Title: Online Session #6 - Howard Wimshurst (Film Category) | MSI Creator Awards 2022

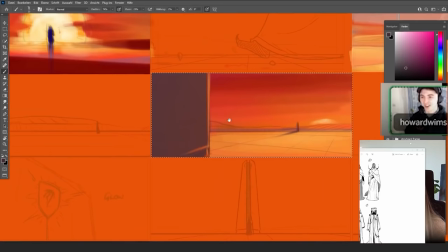15:46 So maybe starting with the designs that you did for this character which I loved as soon as you sent these through
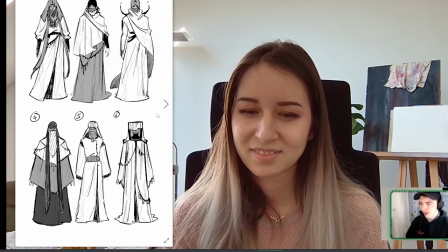15:54 I was like oh my gosh I didn't even think of doing that like some of these designs and it kind of goes to show your your background in
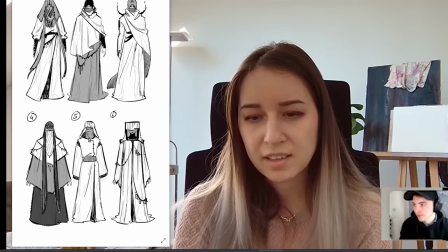16:03 storyboarding and the pre-production what was your thought process with this when when I said like well we better start with some designs I
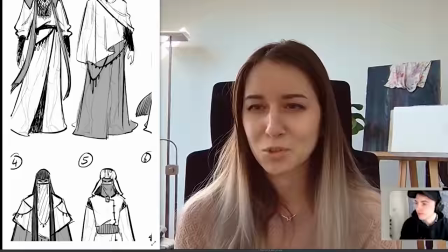16:11 don't have like an established workflow when it comes to those full projects because as a storyboarder you know I'm used to being given a script and a lookbook and
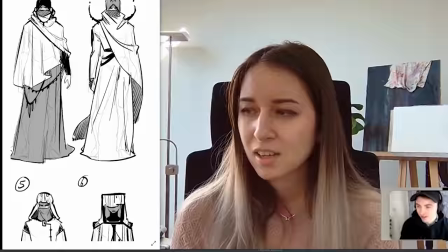16:20 character designs or um headshots of actors uh
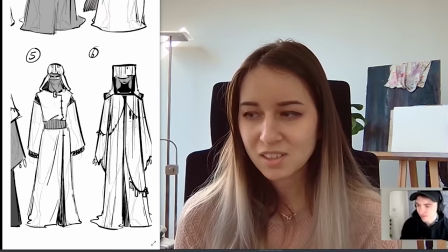16:24 but this time to be honest i just went straight into it because i'm quite visual
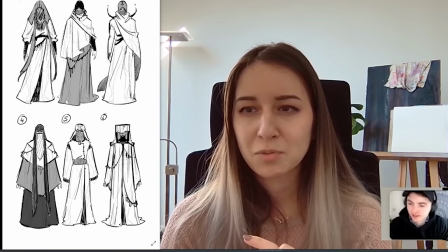16:29 with my ideation so i always i don't really think that much i just draw and then while i'm drawing i correct stuff uh one thing that i always do in front of projects is mood boards you also sent me a bunch of references and then
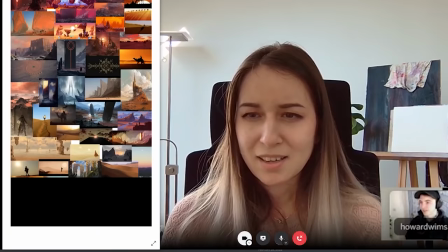16:43 i went on a couple hours of google search just finding all types of references
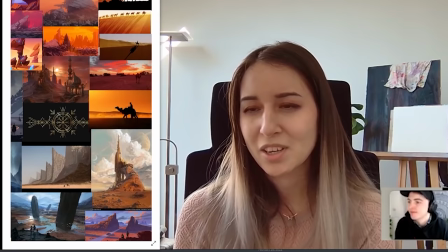16:48 for environments accessories clothing body language light and color which is something that i struggle with which i told you in the beginning like
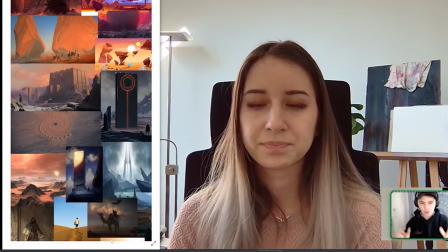16:58 that's something where i may need your support by pulling in images from the internet you can get a very quick broad view of like okay
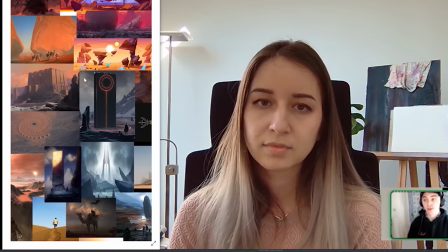17:07 that's what he means by that that's what he's thinking of because we're all informed
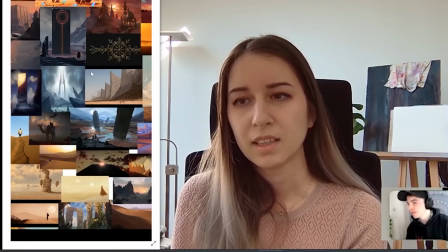17:12 by things that we see whether it's on the internet or in movies photographs
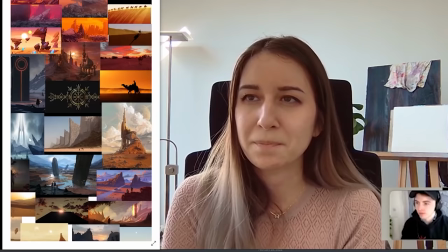17:17 yeah one thing especially where the mood boards helped as well was the sense of scaling which you also mentioned um i think before
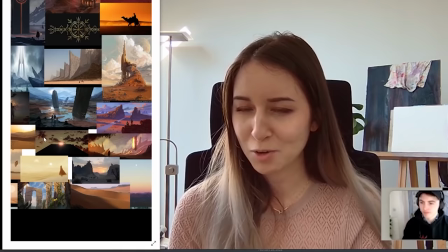17:25 we did the mood boards or before i did the mood boards you um were looking through my first version of the storyboard and you already said like it could be way more cinematic like first of all ultra wide screen and then just make the characters so like tiny compared to those huge dunes or rocks allowing myself to totally exaggerate scale which is something i oftentimes don't do because i do a lot of dramas and kids shows so it's more based and grounded
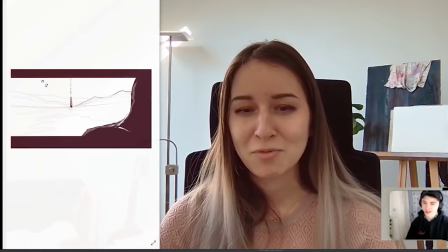17:55 so yeah i i gave myself those references to allow and remind myself
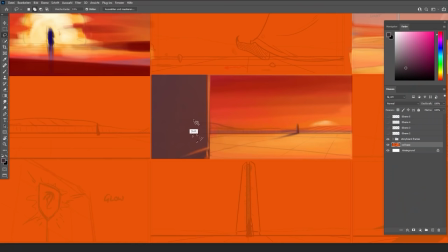18:00 to really um freak out a little bit yes also with the color which the color really was uh in my opinion very freaky the first time around
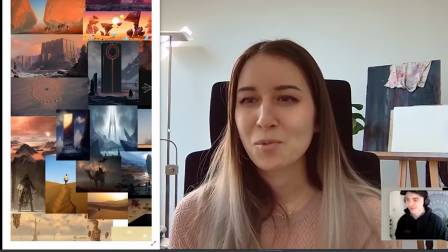18:11 it was very very red it took some while for me to uh later
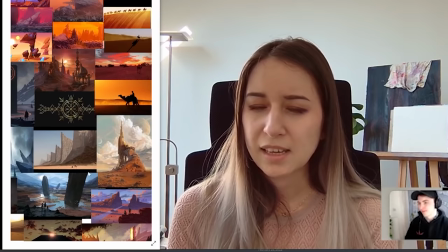18:16 tone that down and find a color that i felt looked realistic or believable
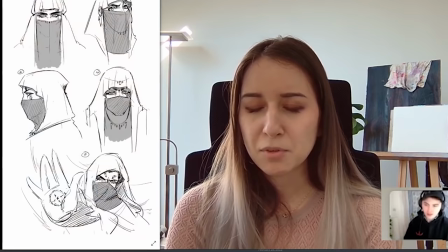18:20 yeah coming back to the character i really can't say that i put too much thought into the design maybe it was a lucky happening that it just kind of flowed out of my my pen yeah the intuition yeah yeah
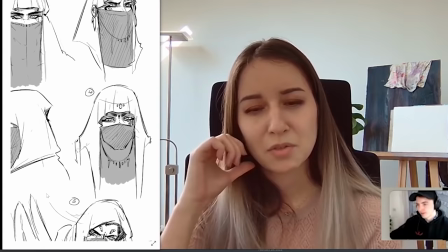18:35 i used one of the pieces that you sent me over as reference where the character is
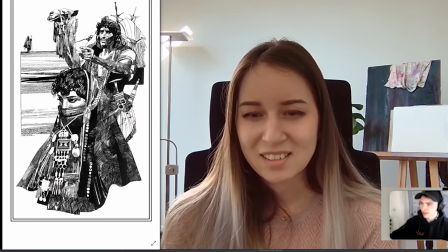18:40 wearing like this pretty dark eyeliner with a very intricate cloth i really felt like that
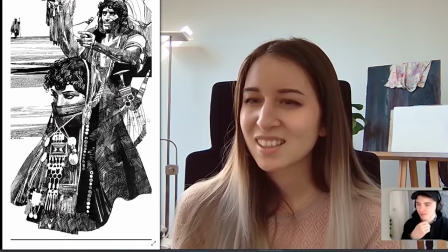18:45 brought a certain mood across so i just tried to capture the feeling and that
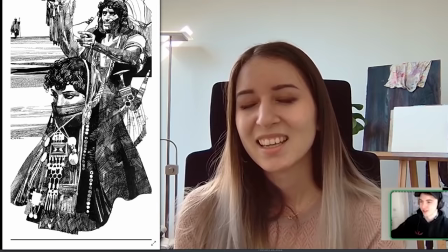18:50 kind of mysterious traveler by illustration by
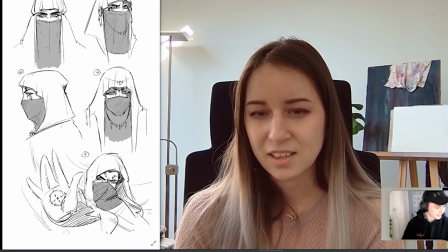18:56 sergio toppy i think who is an italian comic book artist like you said it has that mysteriousness and like the the whole detail with the different patterns different um fabrics it made them look really rich like as if they had experienced
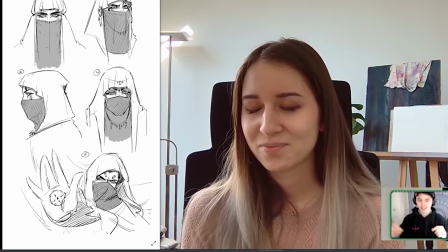19:12 a ton yes yeah like they've collected these trinkets and jewelry from
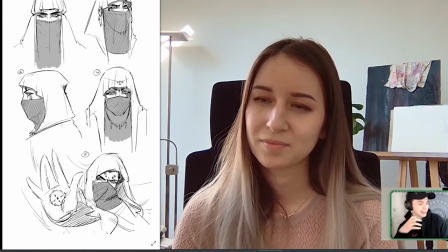19:18 many places that they've visited i think we should show people some storyboards that didn't
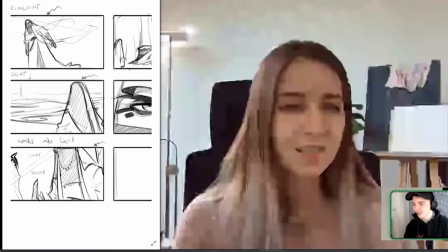19:23 make it in um so we had a dragon at one point so
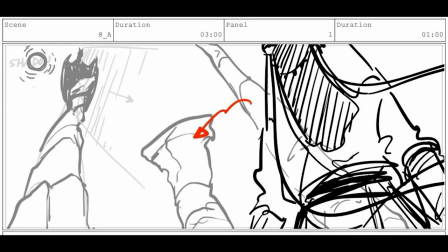19:29 this character is walking through this desert landscape with these sandstone
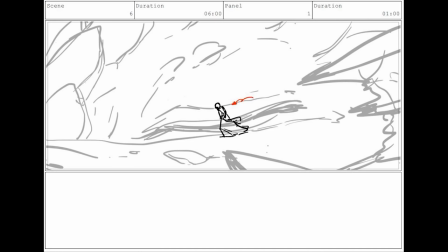19:35 structures that one of them there's a dragon on a rock and another one the dragon
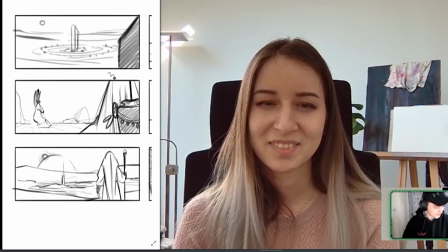19:40 opens his eye and it's just this massive eye we ended up
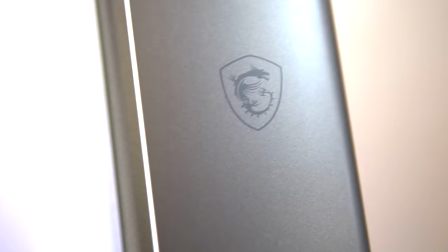19:45 moving away from that idea on the topic of the creator pc we
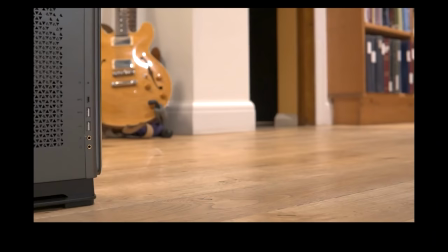19:50 had this shot that was like moving around the creator pc quite a
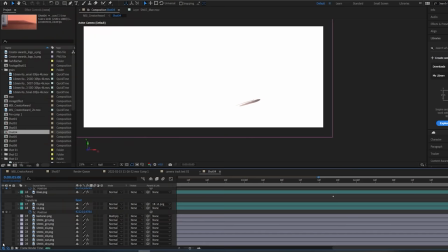19:54 precise angle and a nuanced angle and you used after effects for that?
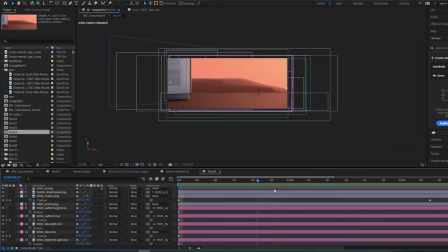20:00 It was relatively easy to create that camera move
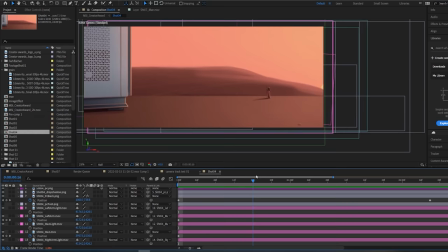20:05 but tweaking it was kind of difficult because you're not really there so you have to kind of
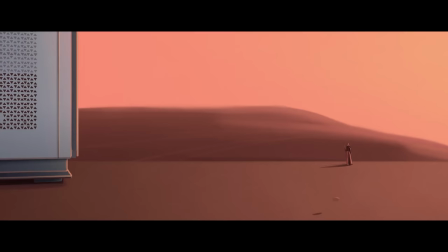20:10 emulate a natural feeling of the camera and I have never really worked with a filming camera professionally before so I didn't really know how is it supposed
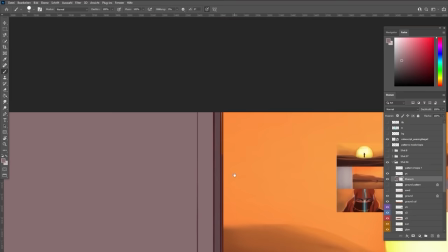20:20 to feel so yeah it took a bunch of tweaking yeah
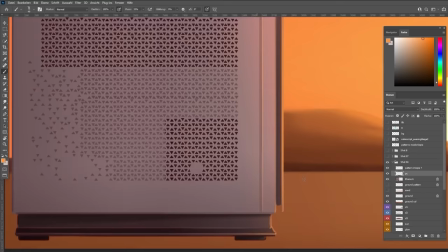20:25 your finishing touches basically because you also probably have a ton more experience in
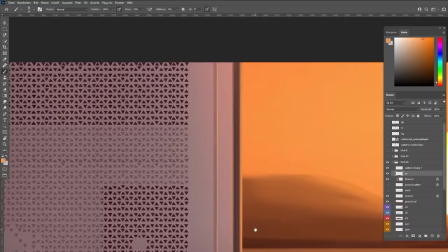20:30 post-production i think that really elevated the entire sequence this shot and the
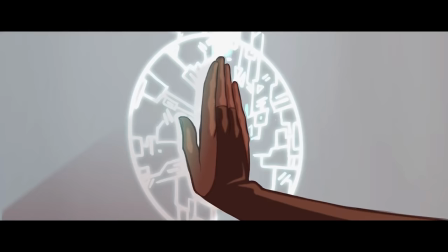20:35 one where the light beam travels up you actually did a quite big change and i
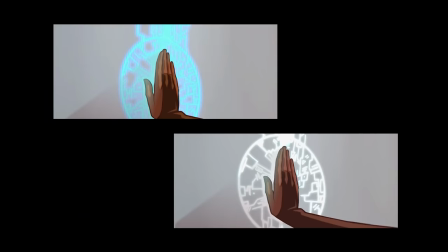20:40 thought wow oh my god you can do that out of out of the shot that i gave you like i didn't even think about certain uh stylistic devices that you use
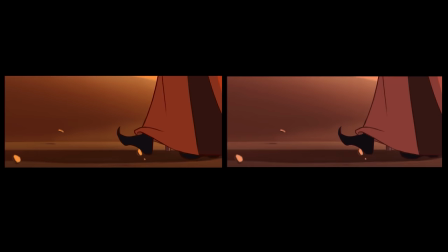20:50 the the benefits of working in a partnership is that when one artist has thought of everything they can think of they reach
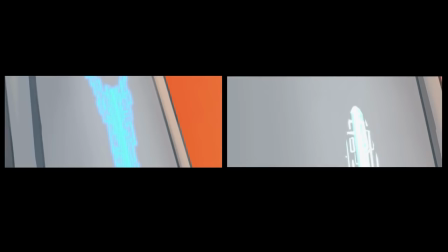20:59 their limits but then as soon as you show it to another artist they get other ideas of their own and they kind of build on top of each other we witnessed that in this project i think in that case we really uh we matched up pretty well because you have those strengths where
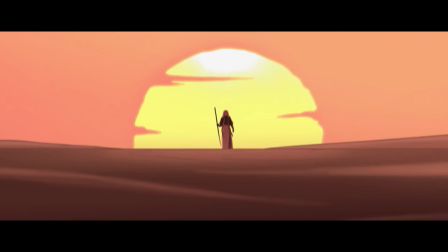21:15 i lack experience what was your favorite shot to animate i'm not sure if i can say a whole shot was my favorite i definitely really
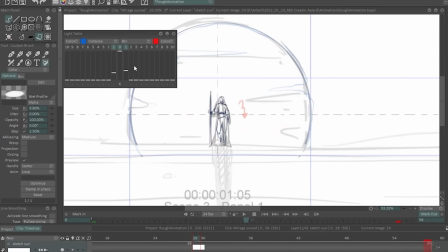21:24 enjoyed animating the sun in the first shot and one of the reasons why i enjoyed it so much was that it felt so easy and natural to draw
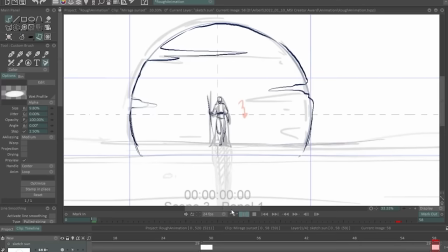21:32 it like the version that we have right now is the first draft yeah i never first job
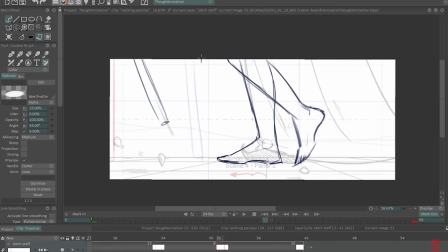21:40 yeah it just came really easily and i also really enjoyed animating cloth i had
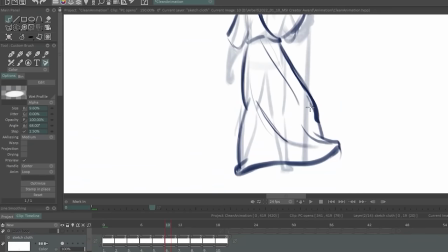21:47 never had too much experience with that but putting the cloth over the walking feet or over the figure when the doors
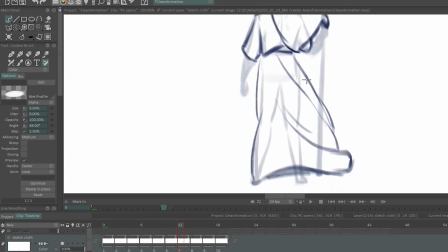21:55 open and there's this blast of wind and the cloth goes kind of crazy in the wide shot that was so much fun and also just
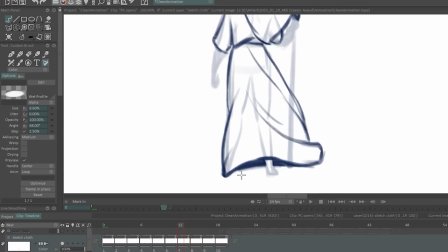22:02 because i learned a lot during it and you you can go a little bit crazy you know you don't have to be too conservative when there's like a gust of wind coming out you can really have the cloth react quite intensely to that i really enjoyed that very very much yeah and for the sun shot i remember
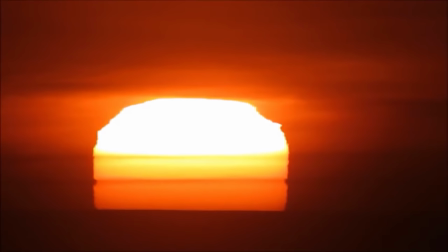22:19 sending you some footage of this uh sunset yeah i think
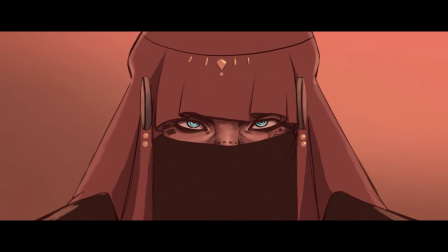22:24 my my favorite shot was probably just the eyes when you can see the face and then the clothes start to start to pick up and start to
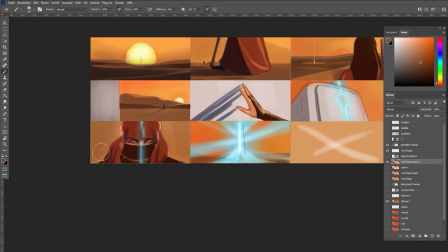22:34 move but just having the blue eyes with the markings on
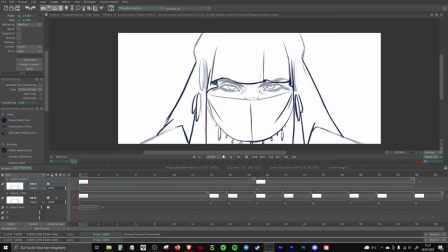22:39 that that to me was really quite a special shot even though
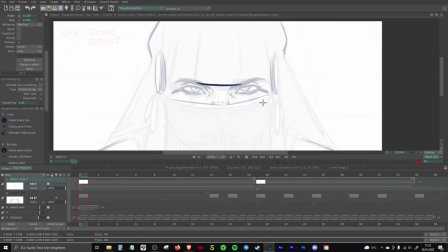22:44 we were sort of debating it and whether we needed it in there when like how much
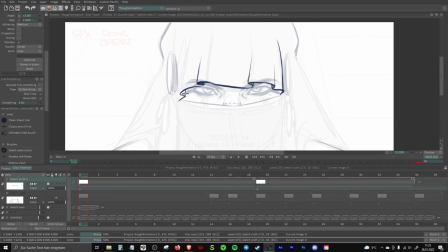22:49 we should show of the character because we wanted to keep the mystery so it was a bit of a tricky shot but I think in the end
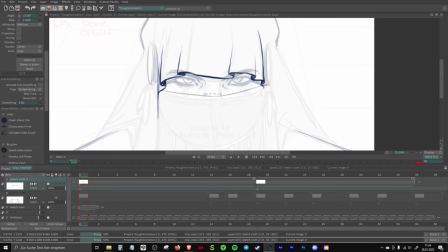22:57 it's it just ended up being like locking eyes with that character and yeah i also think it probably would have been a mistake to take it
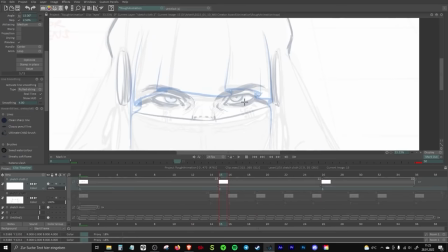23:04 out um because obviously it's not totally necessary content wise but eyes are just drawn to eyes or we are drawn to looking at faces so i think
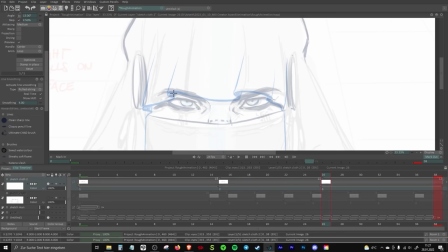23:15 you you may risk taking away some of the i guess memorability if that's the correct word yeah if you take that connection of looking face to
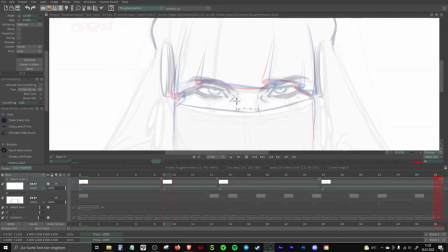23:25 face into a character because you only see them otherwise in wide shots and the feet which makes you distant to the character.
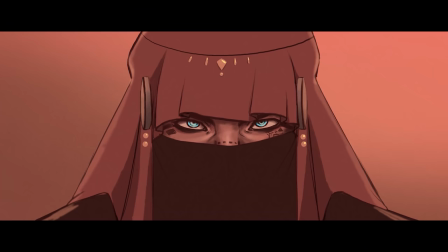23:33 I also enjoyed doing that shot very much and especially the colors when I added the light in the end I really felt like it came together.